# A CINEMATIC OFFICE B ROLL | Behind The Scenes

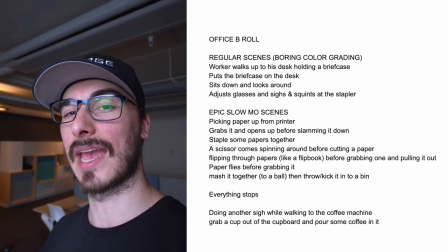(8:56)
And I try to like write everything in detail as much as I can to be able to have it like as clear as possible when I showed it to Jonas and give him the visualization that I have in my head before we actually shot this.
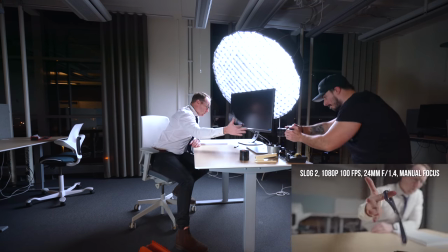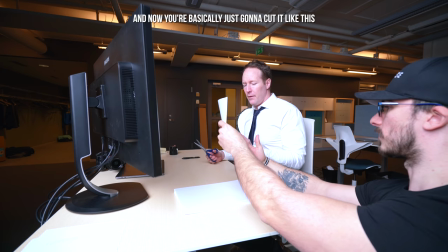(9:16)
We nailed it. Nu ska vi egentligen bara börja med att vi klipper så.
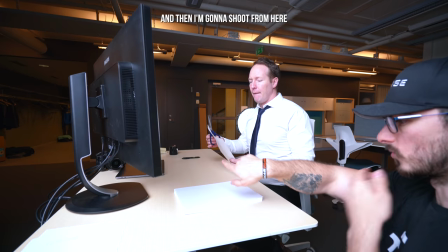(9:21)
Ja. Och då ska jag filma typ härifrån. Så att jag inte ser att det inte står något.
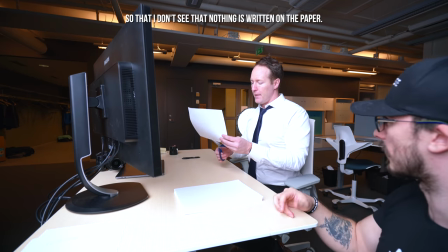(9:26)
Ja.
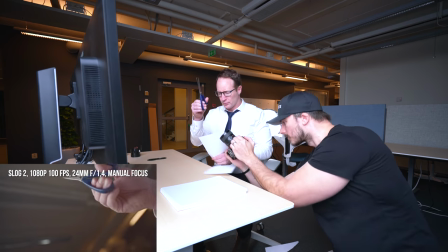(9:31)
Oh.
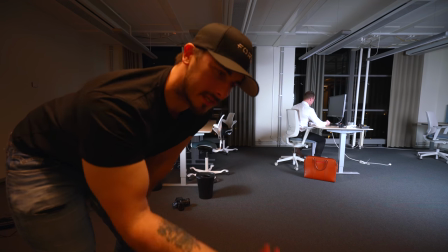(9:37)
Then we can fake this shot, but it's gonna look so much better if we can actually cut to when he's like throwing the paper crumple.
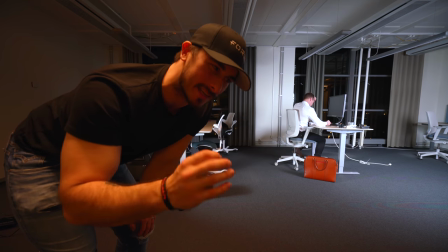(9:47)
The paper into the bin, because I think it's like it's gonna like rise the whole sequence to another level.
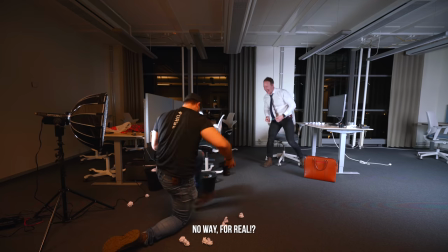(9:55)
Oh! Ja! På riktigt! Ja! Like how many papers?
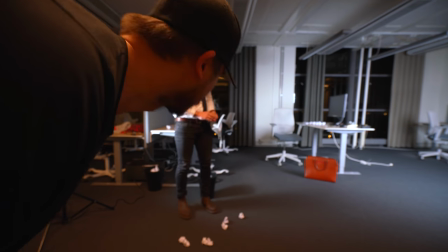(10:02)
10? Nej, one. It was easy. Okay, one. So we decided to change the plans a little bit, and instead of like standing at the coffee machine, he's gonna like wake up by a snore in his chair with the like cool lights turned off in the office. It's gonna look as it always did, and there's gonna be like a radio playing in the background and some people chattering and having this ambiance in the background.
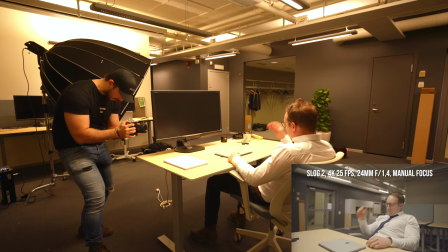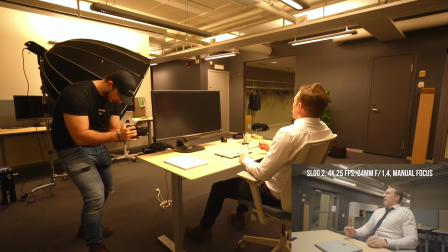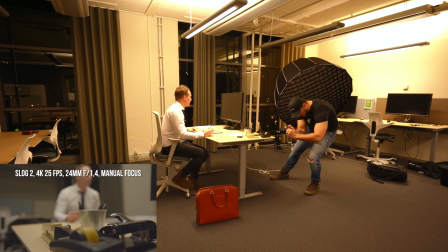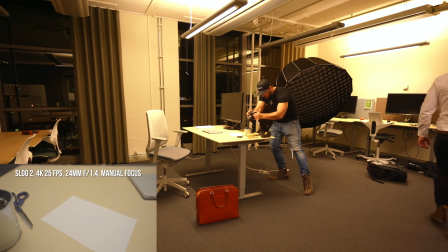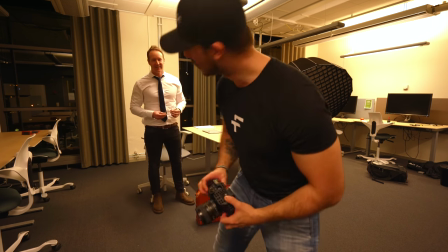(10:57)
And we are done! Åh! Oh, känns bra! Jonas?
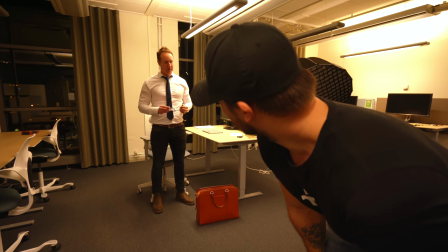(11:02)
Yeah, it's a... Alright, so I really hope that you enjoyed this B-roll sequence and the behind the scenes of it. And again, Jonas, come forth. Thank you so much for participating in this. Thank you. Being a part of this epic B-roll. And if you like want to learn how to take really good photos and learn lighting and those kind of techniques and follow an all-around awesome dude on Instagram, this is the dude that you definitely should follow. I'm going to put his name, his Instagram tag right here and in the description below. Thank you so much. I had a blast. Yeah, me too. It was awesome and I really enjoyed shooting this. It was a little bit tedious, you know, but we made it work. If you liked the video, make sure to give it a thumbs up because it does help a lot. And if you haven't subscribed, that'd be highly appreciated as well. And here is the final result one more time.
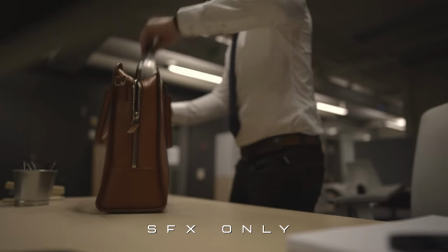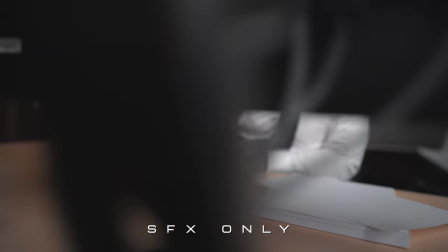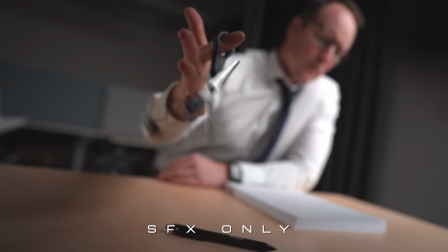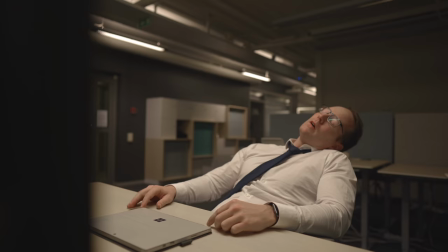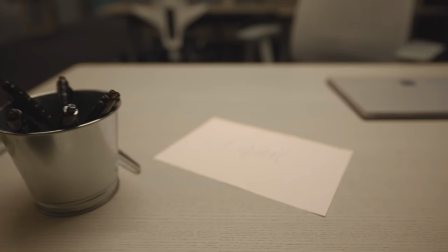(12:43) Might want to avoid the highway. However, if you're not in a rush, you might want to be there.